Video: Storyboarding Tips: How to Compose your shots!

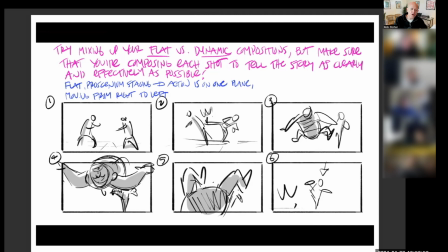(12:26)
He loves staging proscenium in a lot of shots to set up very clearly what's going on in the action, and that's great. Then cut to a more dynamic shot. Guy is now flying towards camera. So we've cut to a shot where the camera's behind the guy, and that continues over here in panel number 4.
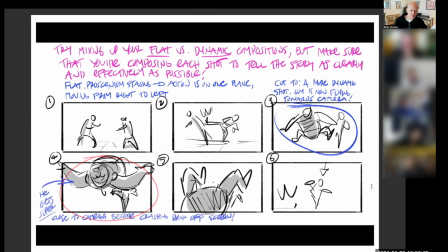(12:43)
He's getting super close to camera before crashing down off screen right here. So that's a really dynamic way of showing the pain on his face, especially if a shot like this is done in slow motion. This whole thing can be done in fast motion, like, and then,
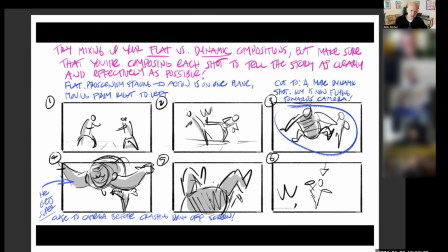(13:00)
so you could play on the acting of the face, the eyes bulging out, the pain and grimacing, and then in real time crashes here off camera. And then we reveal the butt kicker in the background. So there are different ways of telling the story. So that's that. So play around with your staging to highlight certain points.
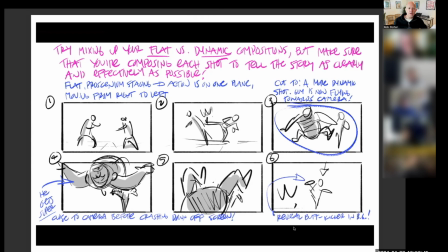(13:19)
The other thing I want to say is that this shot is a good example of contrast in staging. We have flat Wes Anderson-like staging, 1 point, then off the kick, which is very simple.
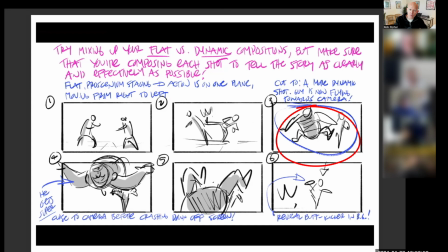(13:31)
We go to a dynamic 3-point perspective shot where our character with the camera could be a little bit low, and he flies up over camera and into camera. And right now we have lateral left-right movement, and we have a character flying into camera, which breaks up makes the shot very dynamic. And then if we wanted to cut back to this shot here as the guy's lying on the ground,
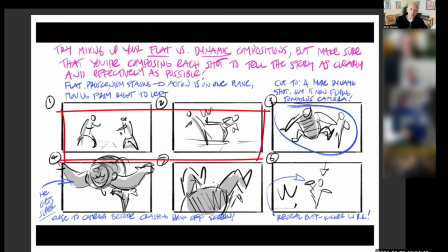(13:51)
it would be a nice little way of bookending the shot for going from flat and proscenium to dynamic back to flat and proscenium.
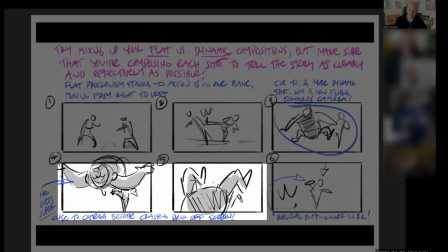(13:58)
And that middle shot will make it feel very dynamic because it's contrasting with the other shots.
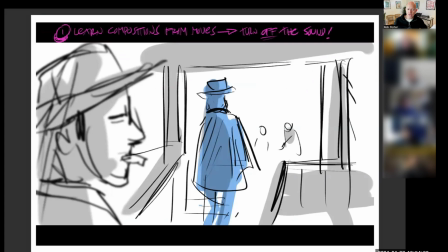(14:05)
Learn compositions from movies. We did this last week when we looked at a couple of Clint Eastwood movies, or actually we looked at one,
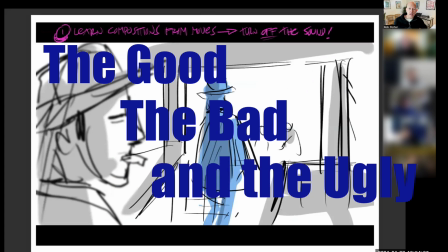(14:11)
which was The Good, the Bad, and the Ugly. And remember to turn off the sound.
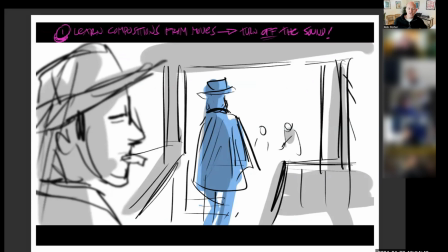(14:16)
This is a mistake I've made, a fatal flaw. I end up watching the movie and I try to compose and I leave the volume on, and what happens? My sketch pad is on the ground. I got a beer in the other hand and I'm just sitting back like, this is a really good movie.
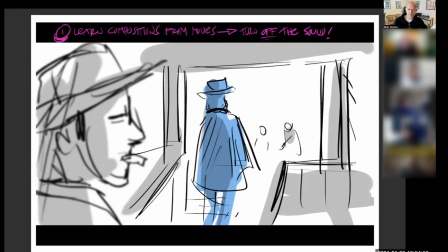(14:28)
So don't do that. Turn the sound off. The sound will pull you into the story. Find the horizon line and vanishing point and sketch it out in the shot.
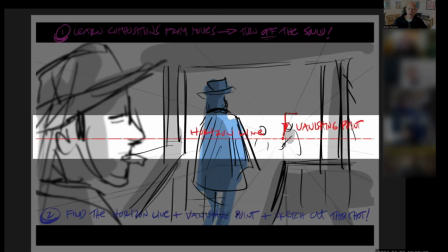(14:37)
Boom! There's my horizon line. There's my vanishing point.
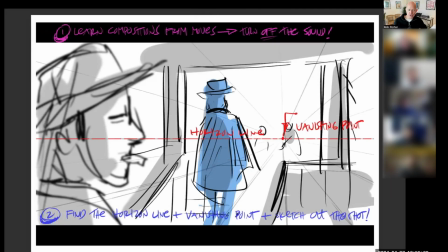(14:40)
It's designed off of, well, I don't have all the architecture here in the shot, the way the actual saloon is drawn, but that's how it came out.
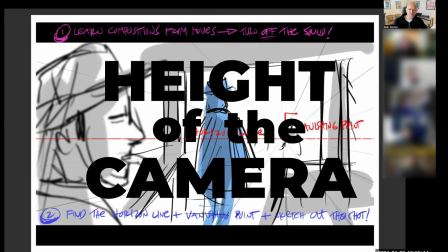(14:48)
Again, the horizon line is the height of the camera. And then what is the focal point of your shot?
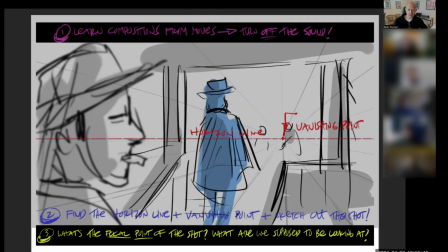(14:53)
What are we supposed to be looking at? And here's our focal point right here.
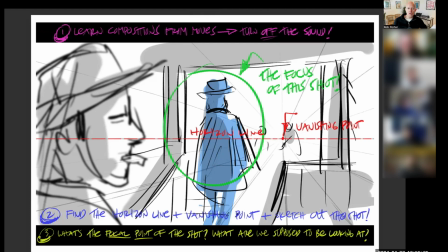(14:58)
Always remember where it is that you want to look and where you want the audience to be focusing, and then design your sets around that and your shots around that.